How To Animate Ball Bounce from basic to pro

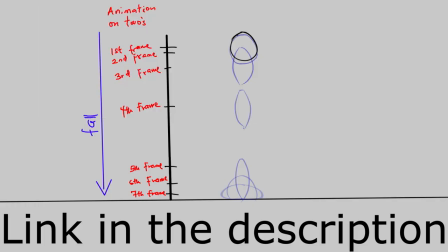5s
Hello everyone, my name is Praise and today we'll be learning how to animate a bouncing ball from basic to pro.
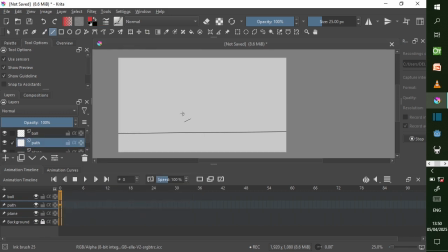12s
There are a couple of images in this video where you can pause to see the movements of the ball in each frame.
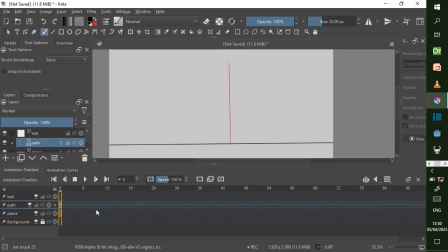18s
I'm using Creator, but you can also use any animation software you want of your choice.
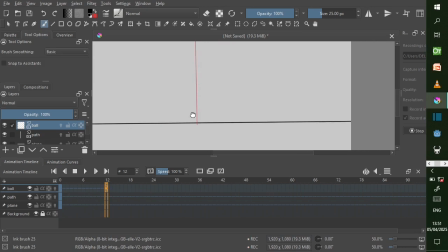24s
First thing you are going to be doing is opening 3 layers, one for the ball, one for the part in which the ball moves, and one for the ground plane. For starting a ball bounce animation, we need to know the timing, how long the ball will take to complete one bounce cycle.
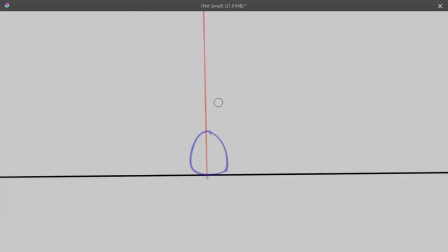40s
For this ball, it completes its bounce cycle in 1 second.
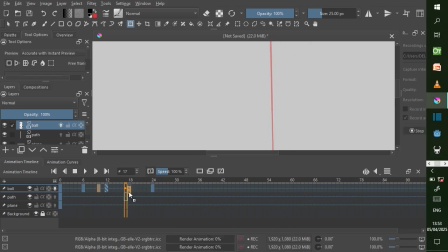45s
Since I'm using 24 frames per second, so I did a pose to pose animation, starting the animation at frame 0, then the ball hits the ground at frame 12 and bounces back up at frame 24. These are the key poses of the animation.
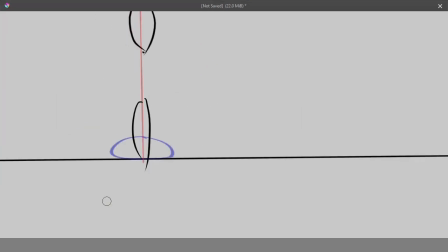62s
So you know that when the ball at a stationary point,
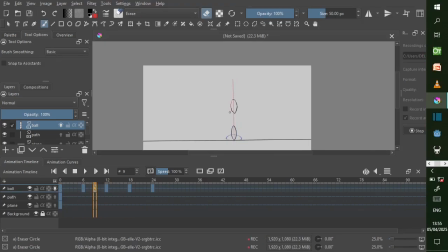67s
that's the ball at its peak is from 0.
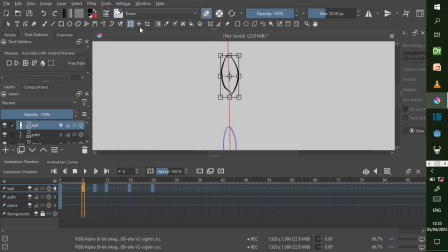71s
So the time it takes for it to hit the ground is half a second, which is the frame 12.
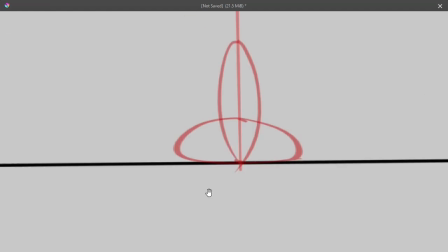77s
Then the time it takes for it to go back to its peak again is the frame 24, which is 1 second.
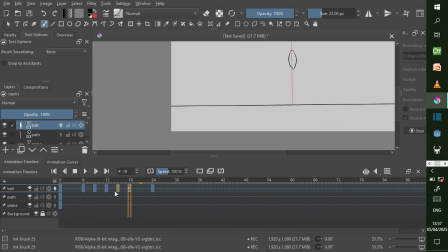84s
Note, as the ball accelerates down, the ball stretches due to gravity,
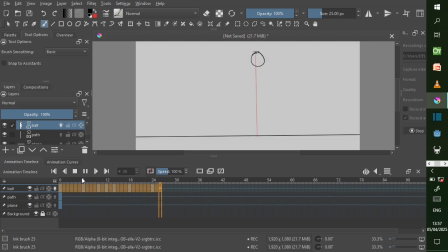88s
and as it hits the ground, it squashes, making it gain energy to spring back up.
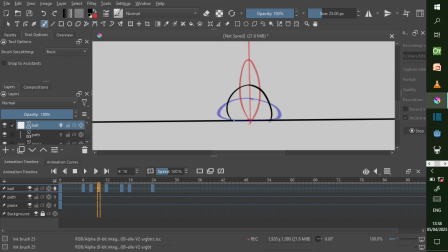93s
Now, when the ball is coming down, the gravitational force acts on it, which stretches the ball. If the ball is a stretchy ball, it stretches till it hits the ground.
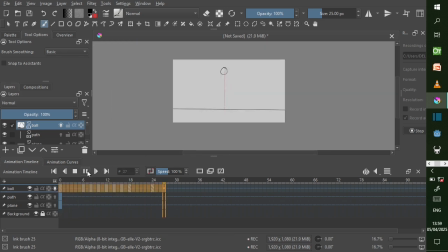104s
So when it hits the ground, it impacts the ground, then it squashes. Now it's going to move back up again, and now it's going to stretch back up. So this is the principle of squash and stretch animation. That's one of the 12 principles of animation.
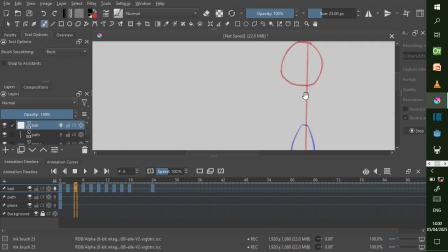121s
So after you've done this, add in between to make sure it is very smooth.
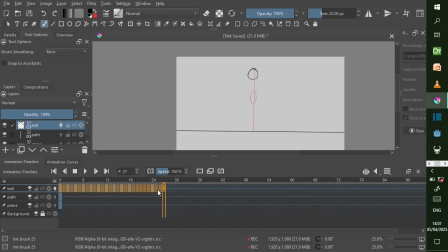128s
Yeah, you can add in between to make sure it's smooth,
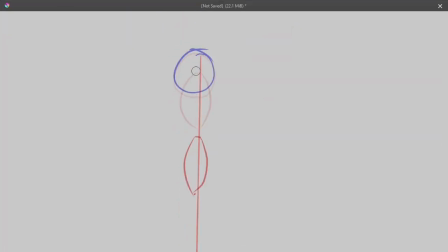132s
and add in between and you can actually go back and tweak your in between to make sure it's natural and it feels good. That's people will be able to read that this is a bouncing ball.
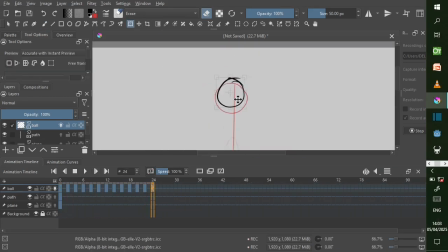145s
Tweak it where you make mistake, go back to clean, adjust the size and everything. Okay, so for the ball bouncing across the screen, we are still using the same 3 layers as the ball bouncing on a spot.
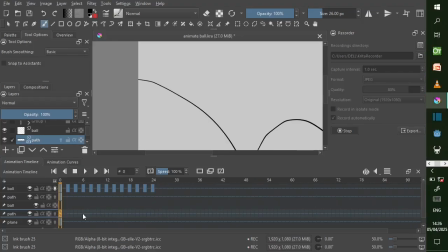160s
Okay, there are images that you can pause to see the movement of the ball in each frame. Now, the ball will take approximately 2 seconds to bounce across the screen. You can actually increase this, or you can just use the 2 seconds.
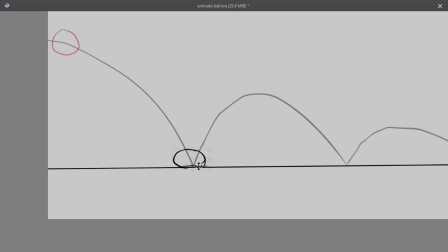174s
That's to take like 48 seconds for it to bounce across 48 frames for it to bounce across the screen.
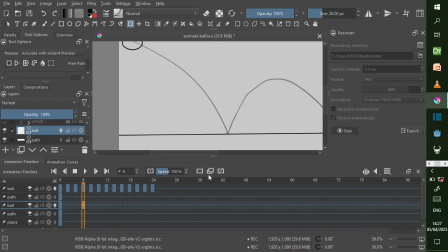180s
And after you know the timing, okay, it starts at frame 0, then it ends at frame 48. Now you add your key poses, which are when the ball is at its peak, when the ball hits the ground,
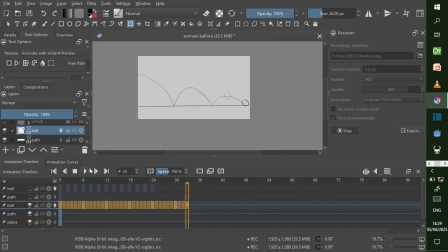191s
and when the ball goes back up, following the trajectory in which the line follows,
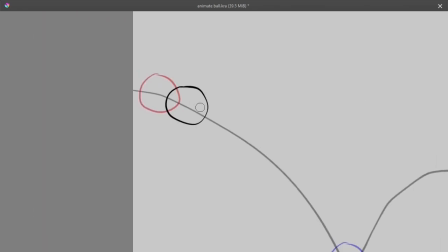198s
that in which the ball will follow. Okay, spacing is very important. The idea of spacing is quite simple.
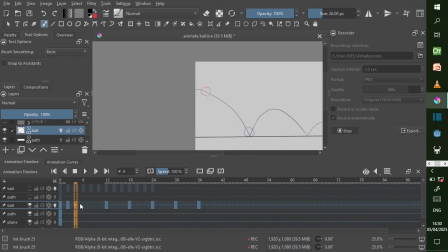203s
The closer the drawings are on each frame, the slower the movements will be.
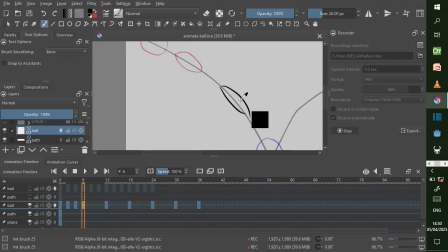208s
So when I draw the ball very close to each other, yeah, you'll be able to see that that's when the ball is going to its peak.
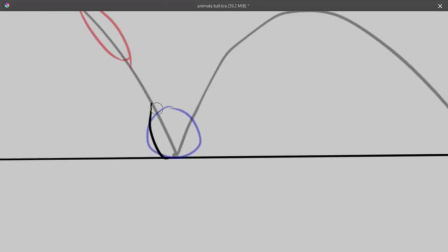216s
So you'll be able to read that the ball moves a little bit slower than when it's coming down to the ground.
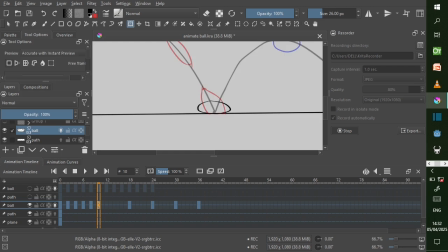223s
So the farther the joints are to each other, the faster the movements will be.
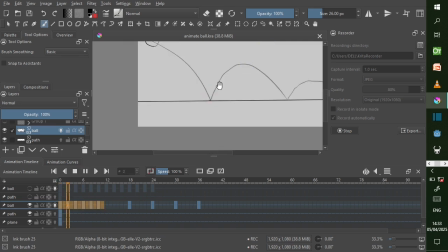230s
So the ball moves faster as it falls and slows down as it rises. This is the concept of slow in and slow out.
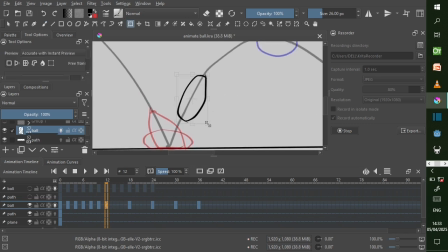236s
Also add squash and stretch, just like the ball bounce on a spot,
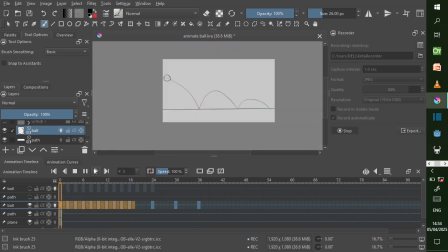241s
to make it look very appealing and make it look natural.